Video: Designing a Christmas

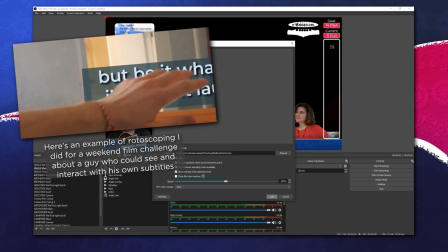If I had stuck with the rotobrush, you would have had relatively clean outlines, which would have looked fine on the stream, but they wouldn't be very authentic.
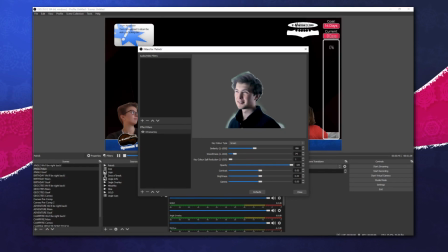So I wanted to recreate that green screen wonkiness as best I could by adding
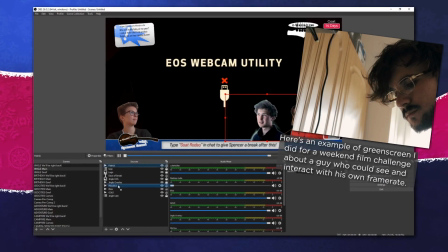in an actual picture of a green screen behind them and then keying it out in OBS.
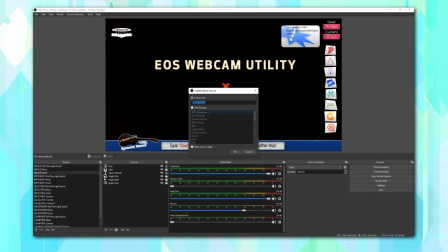My plan worked okay, so I moved on and only did 2 more because I was worried about how long it was taking to render these out.
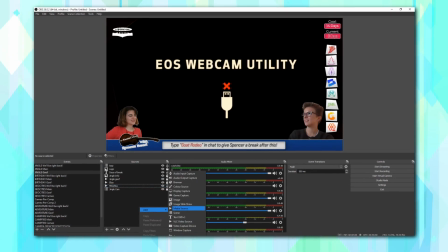Sorry, Jay. By no means was I happy with the results, but I knew I needed to keep moving if I wanted to get everything done before the stream started.
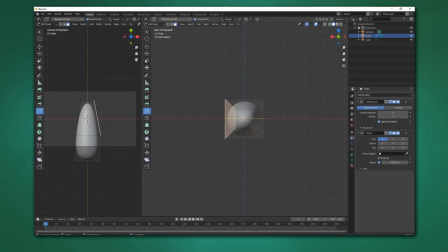The next thing I wanted to do was add on to the motion graphic, as I worried it was a little bare bones.
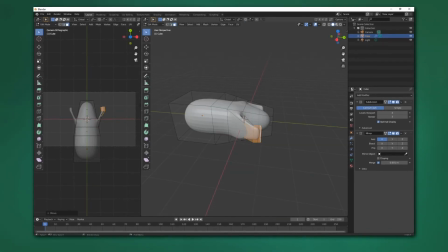So I opened up Blender and modeled a quick abstract shape.
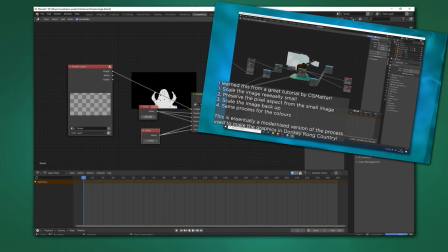Then I imported a function I learned a little while ago while I was designing a fake GeoCities site, one that turns a render into pixel art using some basic mathematics.
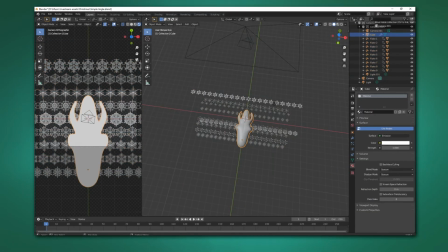I rendered out my now pixely abstract shape and then imported my procedurally changing snowflakes I had made earlier.
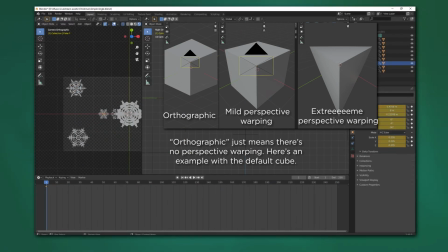I set them up in front of my camera, which I ensured was orthographic, and then rendered out a few choice frames where I thought the snowflakes looked nice.
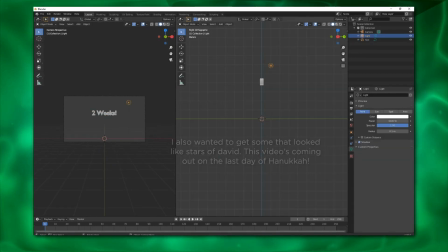Then, since I was still in Blender,
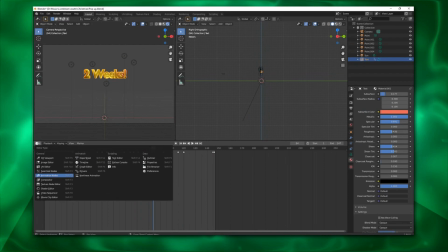I made a quick composition where I could make some golden letters fly out with the words 2 weeks written so that I could appropriately celebrate my milestone should I hit it.
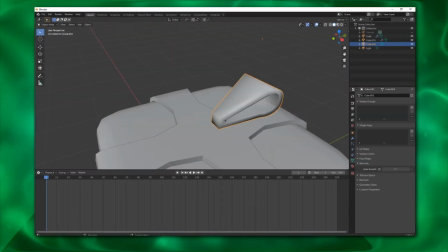After that, I made another new composition so I could set up a quick scene, because I assumed it would be a little dull if it was just me playing guitar surrounded by gamer stream stuff.
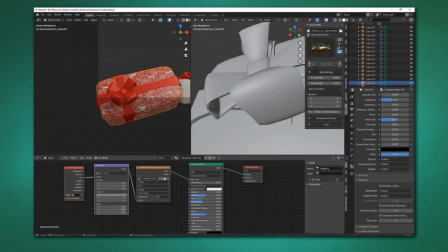I modeled some presents, made a tree, and found some tiling wrapping paper designs on the internet that I could use as a texture.
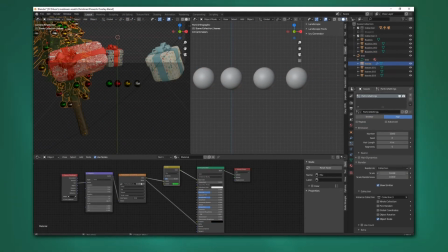Then I made a sphere with some smooth shading and a nice shiny surface, and I set it to emit from the tree as a particle system, so it looked a little bit like a Christmas bauble.
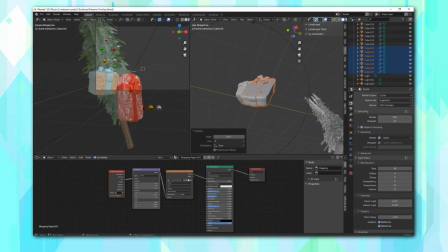Then, for good measure, I rotated the camera a little and set up another scene just so that I could have some variety when I switched between scenes in OBS.
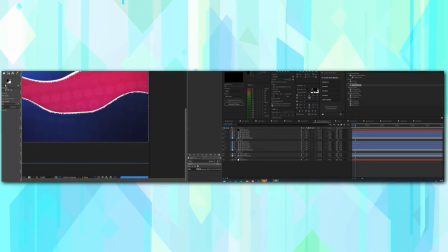Now that all of that was done, I opened up After Effects and began to place my things in.
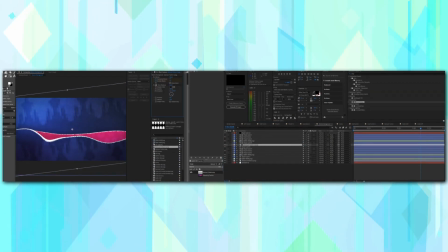I added the abstract pixel art onto some of the overlays and played with some effects to make it look a little more pixely.
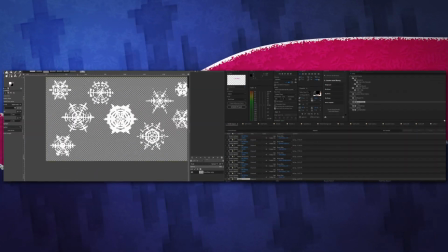I did some other touch-ups and then started taking my pixel snowflake renders from earlier and exporting the ones I liked as individual images.
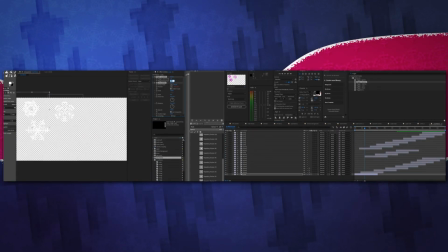From there, I made another composition and made them float around a bit, so that I could have some nice snow up in the corner of my stream, just like in this year's Jingle Jam.
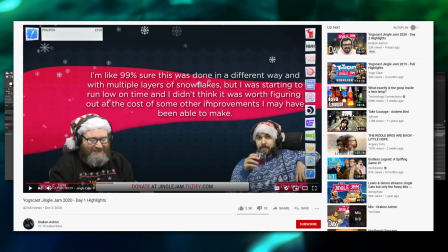Now I had done most of everything I needed to do before the stream, and with a few hours to spare.
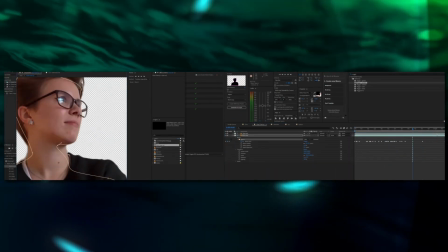I decided to go back to my earlier rotoscoping for my commentators and update it a little to fix some things that had been bothering me, like missing teeth and issues with hair.
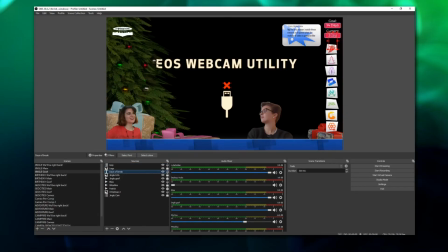With that done, I set everything back into OBS and started thinking some more about the layout.
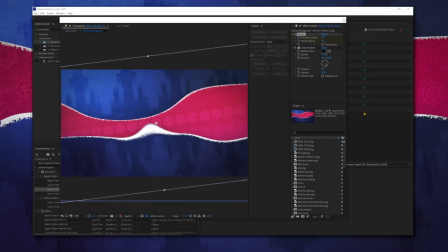I went back into After Effects one more time to update the motion graphics and then had some dinner.
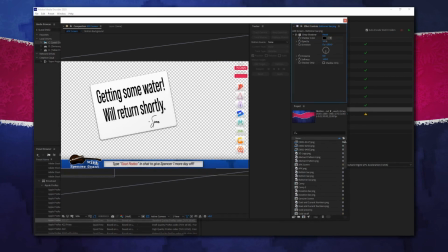The last thing I wanted to do was the color grading.
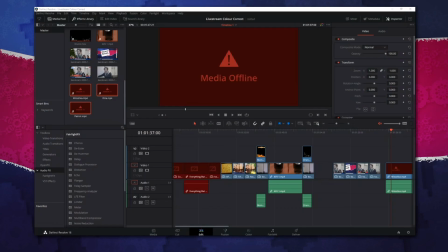This is supposedly uncommon with live streaming setups, and when I suggested it to a YouTuber I worked with, he even balked at the idea,
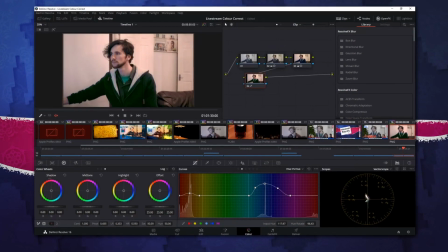but I think that adding a lookup table to cameras and graphics is a really nice way to wring out any extra aesthetic sense that might be hiding in there,
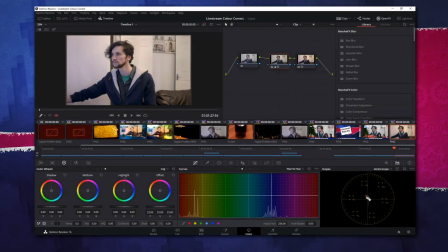and tying all of the individual pieces together. I got some screenshots from OBS and began grading a bit.
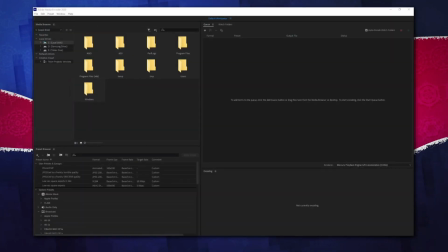I was tempted to do some creative coloring here and make my camera look like green in the shadows and red in the highlights, but I decided not to.
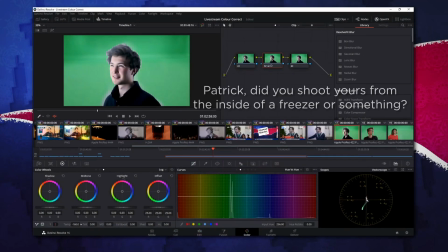I also wanted to standardize the videos of my friends, but unfortunately all of their setups were too different for that to be feasible,
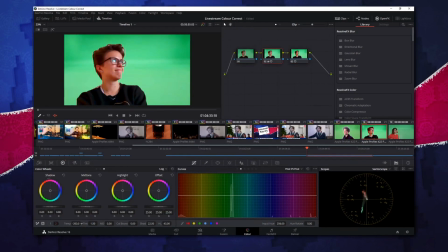so I gave up and just tried to make them look nice instead of uniform. Suddenly, I realized that something was wrong.
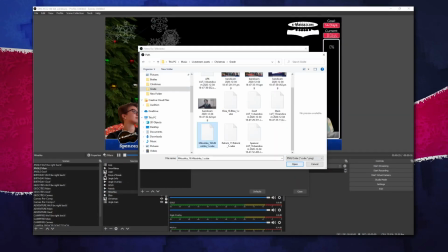No matter how much my overlay looked like the Yogscast overlays, the stream wouldn't have the right feeling unless I managed to capture the same energy as the Yogscast.
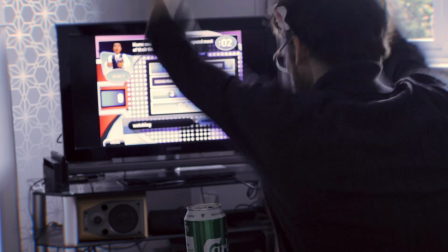Now, as much as I enjoy the officially licensed Family Feud video game from 2012 or the occasional game of Tetris,
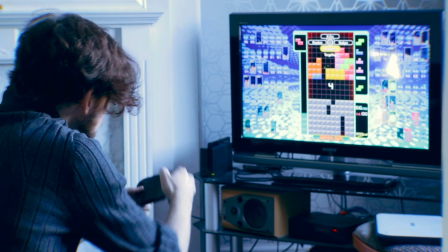it had been a really long time since I'd gotten into video games like I used to. But I only had a short while before the stream started, so I acted fast.
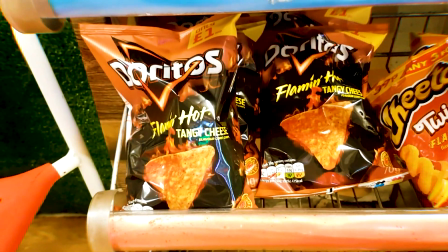I went out to the local corner shop and bought myself a packet of Dorito-branded crisps, as well as a beverage called Mountain Dew.
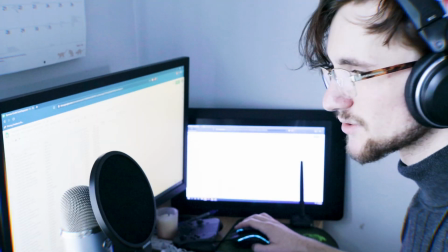I began using gamer terminology in my everyday life.
Gentlemen, I have to say, you guys pwned me, epic style.
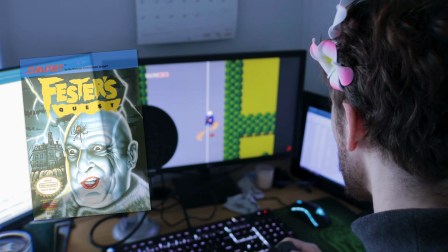I started wearing gamer clothing. I downloaded a first-person shooter, and I even ordered an authentic gamer chair from Sweden,
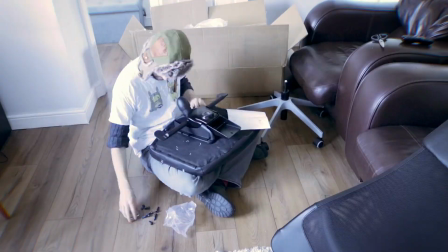the same country that developed Minecraft, to replace the chair I had been using previously.
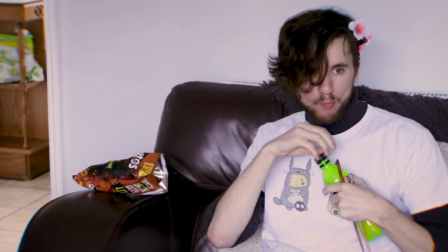But I knew that wasn't enough. Sure, I was walking the walk and talking the talk and doing the do, but I still didn't feel like a true gamer.
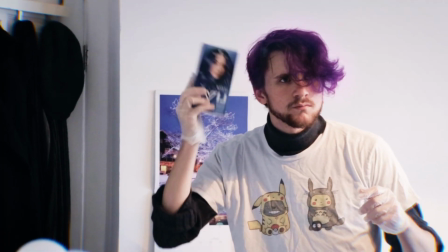So I decided to dye my hair a darker, edgier color to complete my transition into a cool and hip gamer.
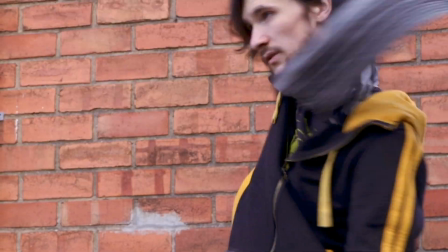Now I was the real deal. But I needed to know for sure, so I decided to take my gamer cred out for a spin.
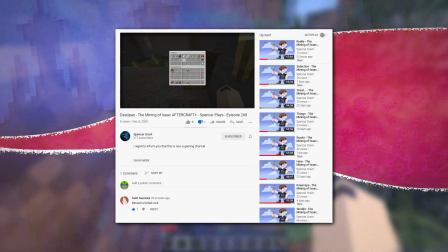Hey everybody, and welcome back to my Minecraft Let's Play.
If you recall the last episode, that settled it.
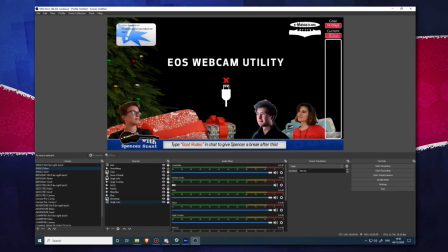I did some final tweaking in OBS, decided to turn off the Christmas tree parts of the overlay since it was a little too much, and got ready to stream.
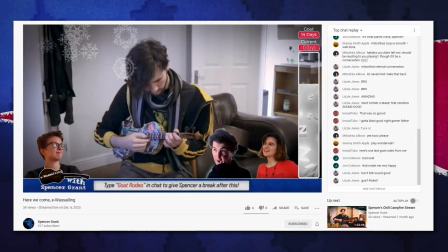I am a dwarf and I'm digging a hole. Diggy hole, diggy diggy hole.
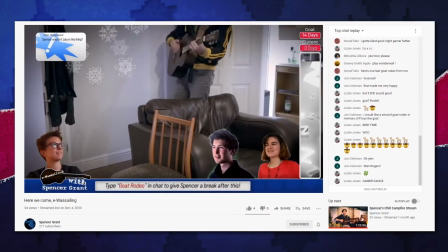I am a dwarf and I'm digging a hole. Diggy hole, digging a hole.
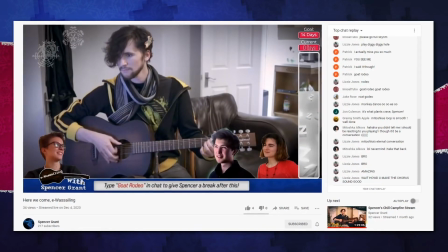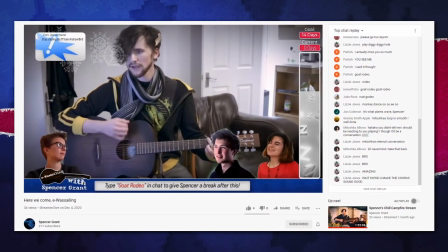And hey, it was a really nice final stream.
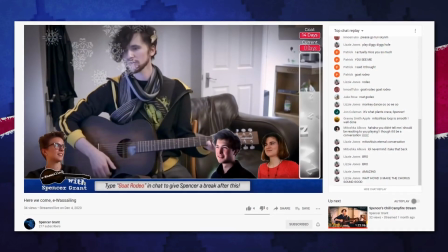A handful of friends hung out in the live chat, we talked for a bit, and I got to share some lovely tunes with creepy Christian overtones, which is, at the end of the day,
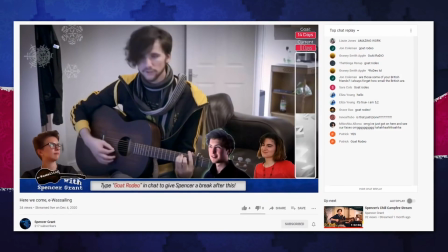what Christmas is all about. And thanks to the spare overlays I made but ended up not using,
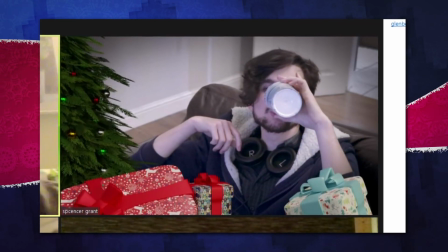I could successfully avoid having to explain my entire thing during my family video call later that night.
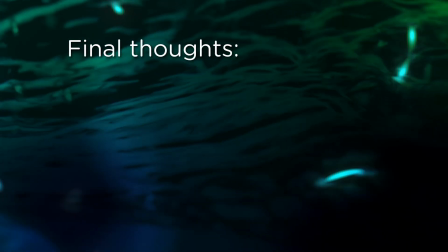Before I close, some final thoughts. One of the things about this last project that I'm quite happy with is the fact that even though my mission was to copy something,
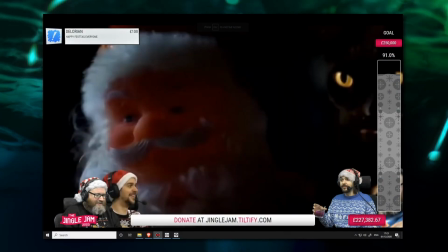I still tried new things and messed up a little bit along the way. If I had just mindlessly aped the aesthetic of the Yogscast, I might have gotten to where I ended up sooner,
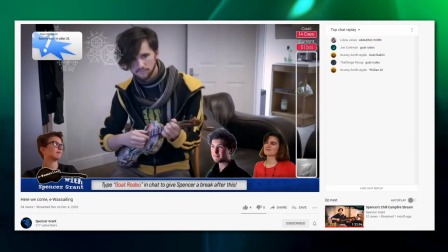but I wouldn't have learned the rationale behind the decisions made to get to that point.
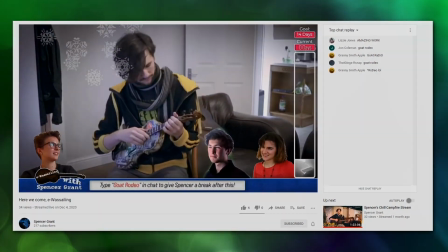One of the reasons why I wanted to copy the Jingle Jam as a case study was because it is iterated upon every year,
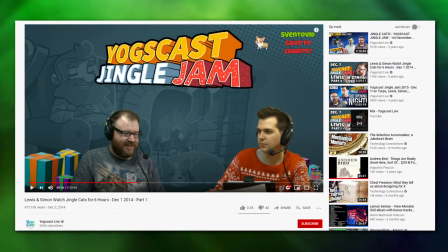so in doing this project I noticed which parts changed and which parts didn't change.
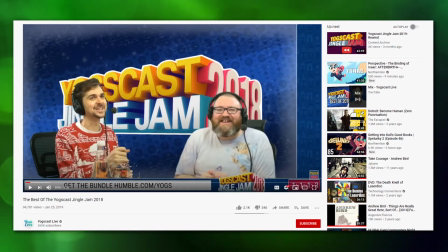I think seeing the differences throughout time really helped me learn more about the art of designing for live streams.
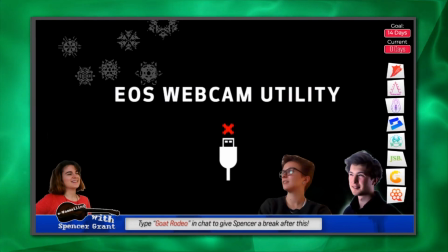My biggest criticism of this overlay is the fact that it's pretty busy. Everything on this has its own little thing going on, which gets to be a bit much,
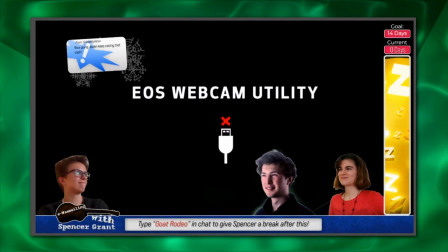and I feel it runs the risk of distracting a potential viewer or drawing their eyes away from the important part of the screen.
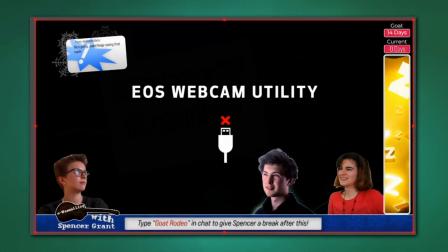While I still think the assets on their own are pretty to look at, combining them all together creates this miasma,
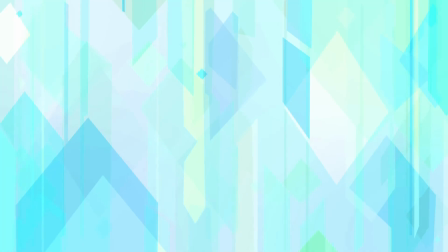this big mess which might be visually intimidating for new viewers. I should have tested things sooner before committing to making so many moving parts.
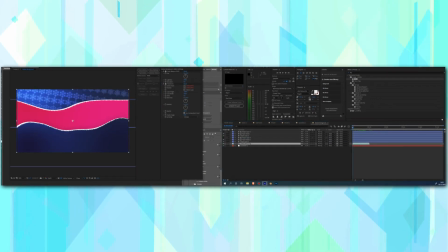They say a design is complete not when you cannot think of anything to add, but when you cannot think of anything to take away,
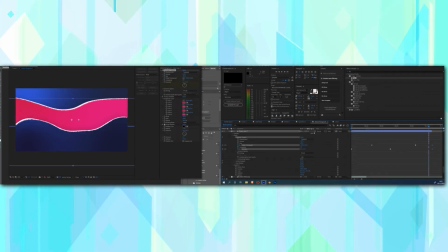and I shouldn't have shied away from letting certain assets speak for themselves or potentially creating
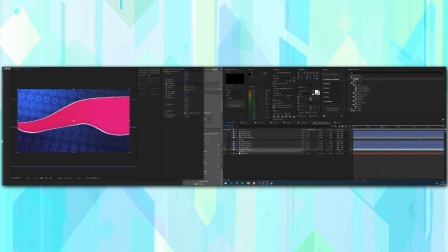a better visual contrast by animating certain parts and leaving other parts untouched.
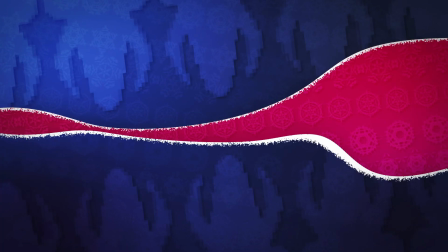I don't think it absolutely kills the design,
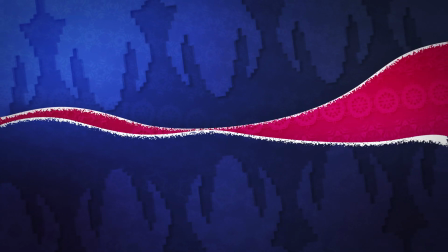and some clients might be impressed with the amount of detail work that went into everything here, but if I were designing this for a real charity,
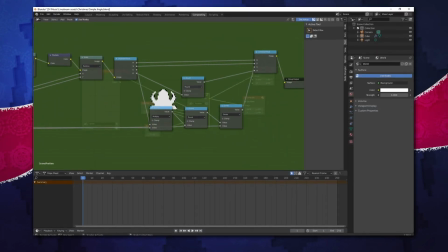I'd probably go back and remove anything that I feel doesn't contribute meaningfully.
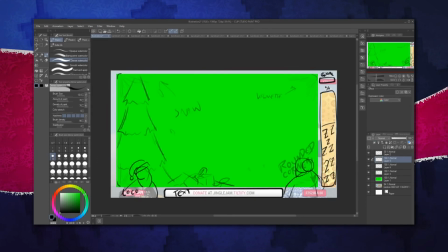While this might be a good portfolio piece to show off what I can do in around 2 days, it's just a little too flashy for regular use in my opinion.
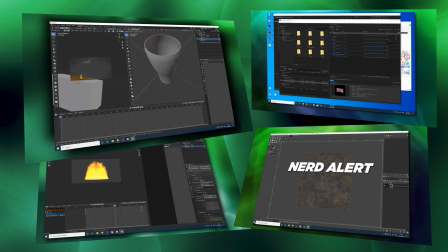When I started this project, this whole challenge where I was going to make and document a totally new and unique video overlay every week for 5 weeks,
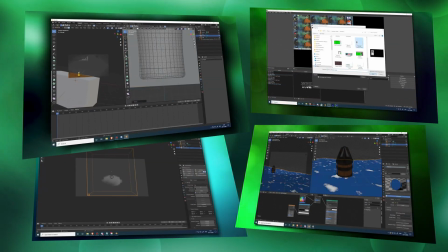I had some very basic ideas about what designing for live streams involved.
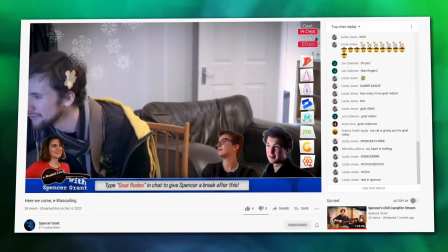Those ideas developed throughout as I made more and more overlays and learned about the limitations of the field,
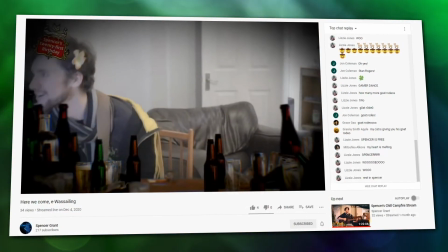and I'm very proud of what I've accomplished and pushed myself to make, even the ones that are a little weaker than the others.
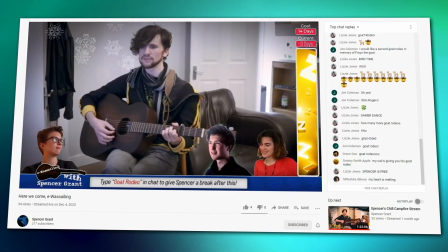However, this overlay probably ended up teaching me the most since the first one,
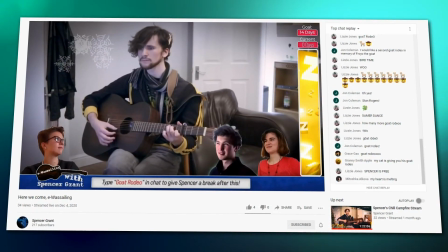because it's the first instance of me not just designing for myself, even if I'm actually still just designing for myself.
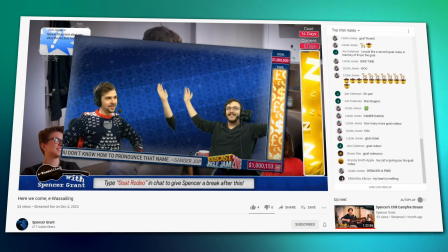Copying an overlay used in a charity event and playing within the confines of this isn't personal art, this is for a professional setting,
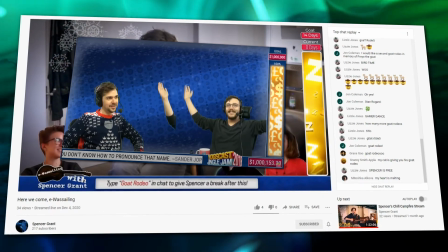has helped me learn a lot more about the application of these skills I've developed and how I might be able to use them moving forwards.
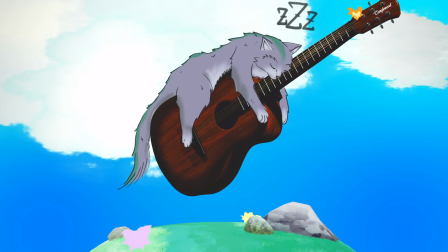After, of course, my 2-week break. Bye now.